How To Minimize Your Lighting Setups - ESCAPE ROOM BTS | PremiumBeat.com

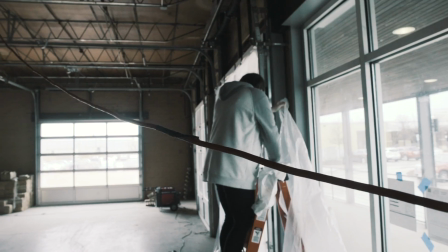(0:00)
Hey guys, how's it going? This is Todd with PremiumBeat, and in this video I'm going to show you how to minimize your lighting setups for a narrative style project. For this shoot in particular, we have a lot of setups to do in a very short period of time. We got to get it all knocked out tonight.
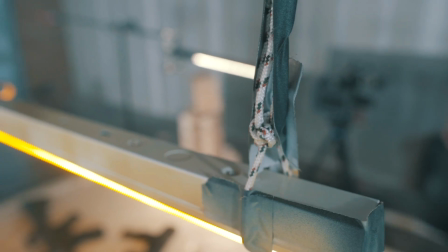(0:16)
So what we had to do was some creative kind of lighting type stuff to make sure that we don't have to keep changing the lighting setups every single time we move the camera.
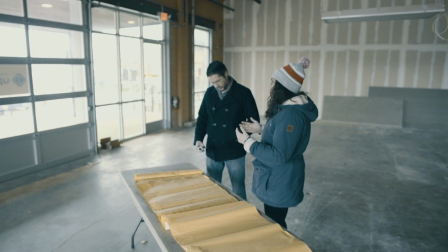(0:25)
This location in particular is like an unfinished office. It had nothing in it, so there's no power.
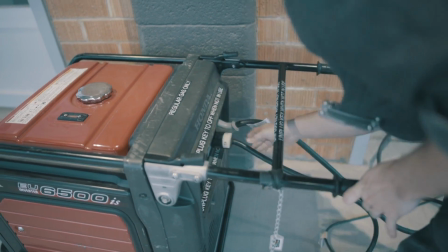(0:31)
What we had to do was rent a generator, and it was really easy. We'll get about 5,000 to 6,000 watts out of this guy.
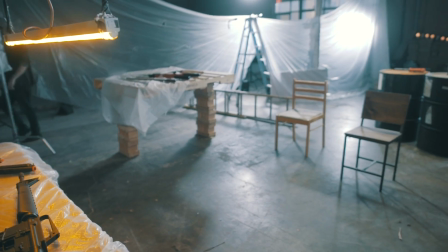(0:38)
So here we go. This is our main set area. Basically, it centers around two people, and they're stuck in this room.
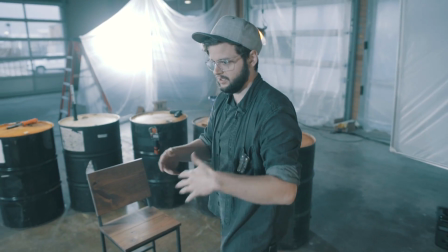(0:45)
But what we wanted to be able to do is just shoot and keep shooting without having to change the
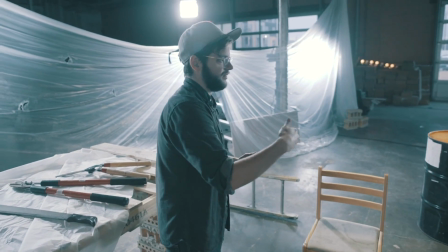(0:51)
lighting setups too much and just really kind of blast through the script as fast as possible.
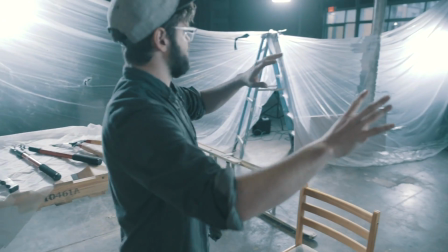(0:57)
So as you can see, what we did was we kind of encased the main area with this drop plastic.
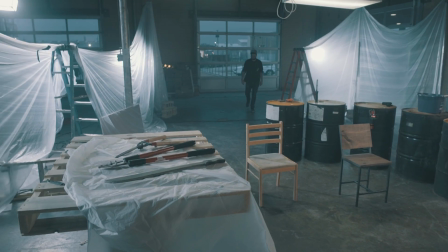(1:06)
And what that allows us to do is basically have practical light that's motivated, that's also lighting the scene.
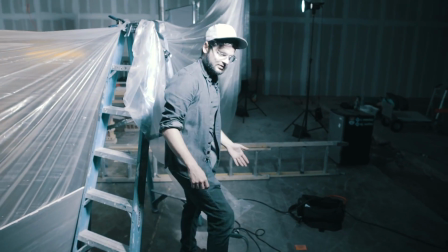(1:13)
And of course over here, you gotta have haze, man. You gotta have haze.
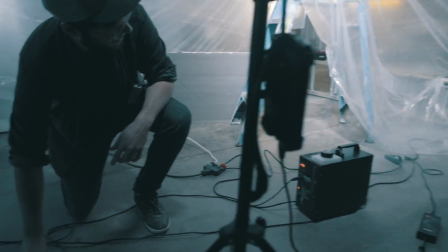(1:18)
You gotta have some sort of fog, a little bit of atmosphere. And that's gonna do a couple things. It's gonna, one, it's gonna kind of soften up all of the light.
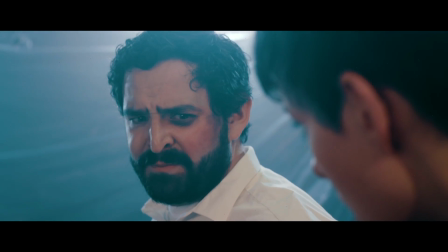(1:25)
It's gonna diffuse it and basically create beams coming down off of all of these practicals so that even if the camera kind of catches them or anything,
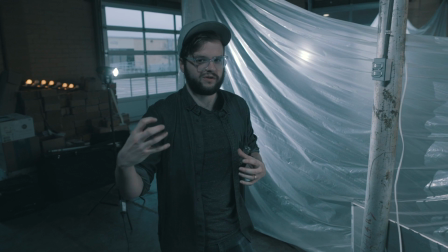(1:34)
like it's just gonna look like some sort of a practical light in the background. This is pretty real.
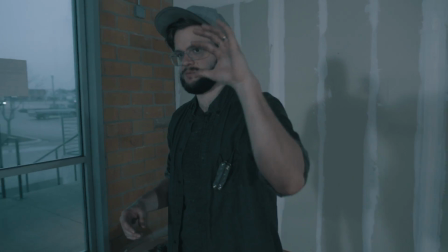(1:39)
Very authentic. I wanted to have as many practicals as possible and use them to kind of build out the tone of the scene.
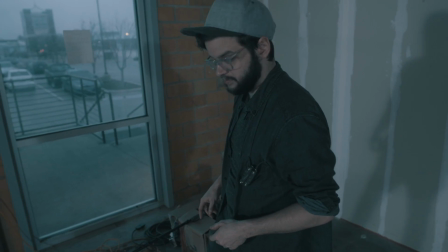(1:47)
This is a super cheap light box,
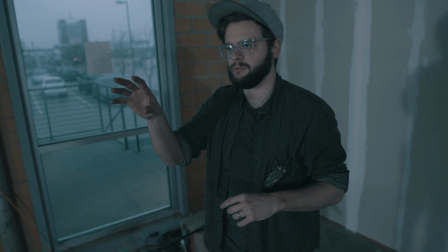(1:51)
and I've just programmed it to basically subtly flicker some of the background lights just to kind of give it a little bit more of that grungy, you know,
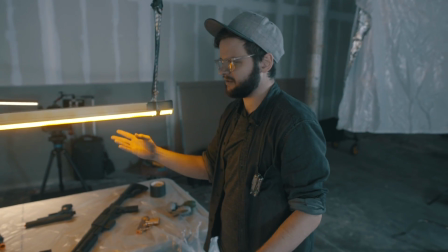(1:58)
I don't know, murder room kind of feel. And here's another practical. It's gonna be like barely hanging down in the frame.
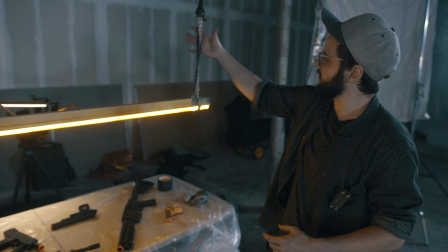(2:04)
We did this great gaff job here.
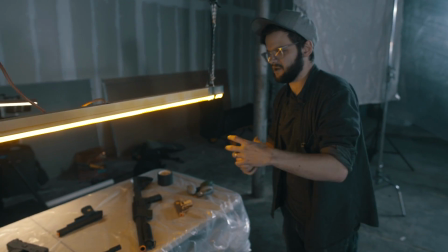(2:06)
We spray painted it with some yellow spray paint to kind of give it a grungy look, like it's just been like sitting here since the Reagan administration. Totally realistic, super cool. Back here behind the plastic, lighting both characters with some nice blue kind of ambient fill.
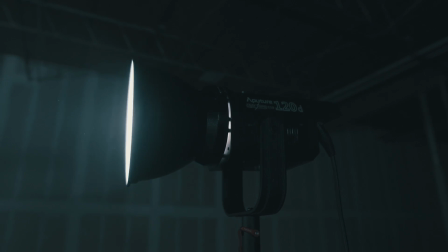(2:22)
We've got the Aperture 120D. This has become my favorite light.
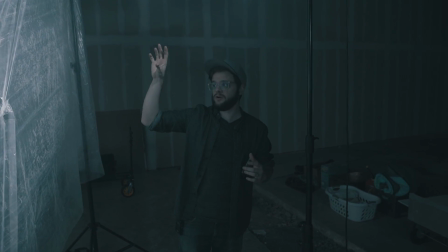(2:28)
The brightness of this sucker is amazing. Right here, we just have the snoot on it. It's just blasting blue kind of ambient light throughout the whole scene.
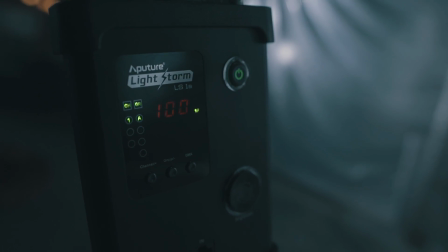(2:36)
And right there we have an Aperture Light Storm that's kind of up higher than the level of this plastic here,
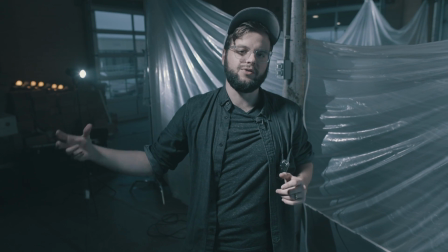(2:42)
and that's so that I can get a nice hard backlight on the male character so that he's kind of separated from the female character.
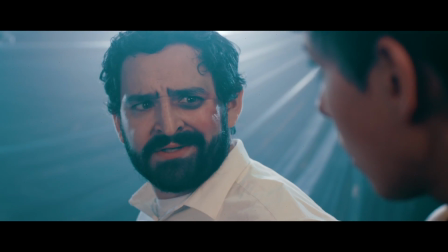(2:51)
She gets kind of a warm color, he gets kind of a blue color. They're on separate wavelengths.
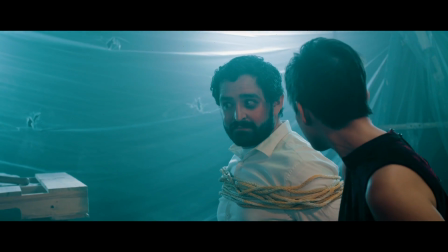(2:56) You seriously think this is like one of those team building exercises? Like that people pay money for?
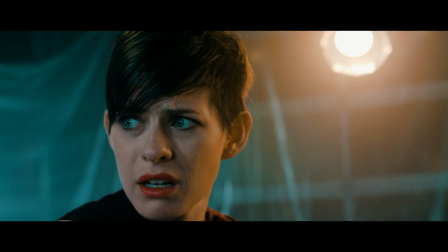(3:02) Yeah, this one's super expensive. They took my whole wallet.
This right here is the only non-practical light that we're gonna be using heavily in the short.
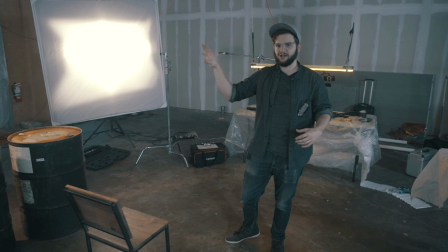(3:10)
Everything else is just kind of practical, hidden, things like that.
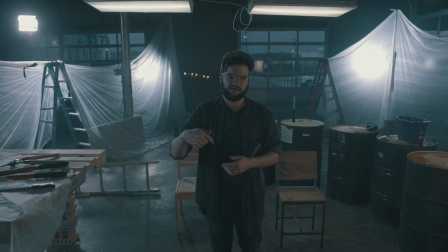(3:17)
I hope you find these tips helpful. I'll put a link to all the different lights I use in the description below.
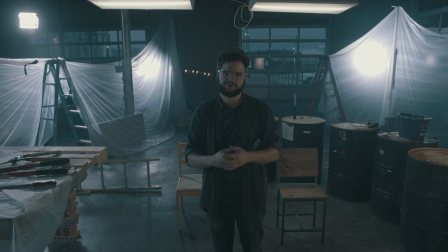(3:23)
And as always, guys, thanks for watching.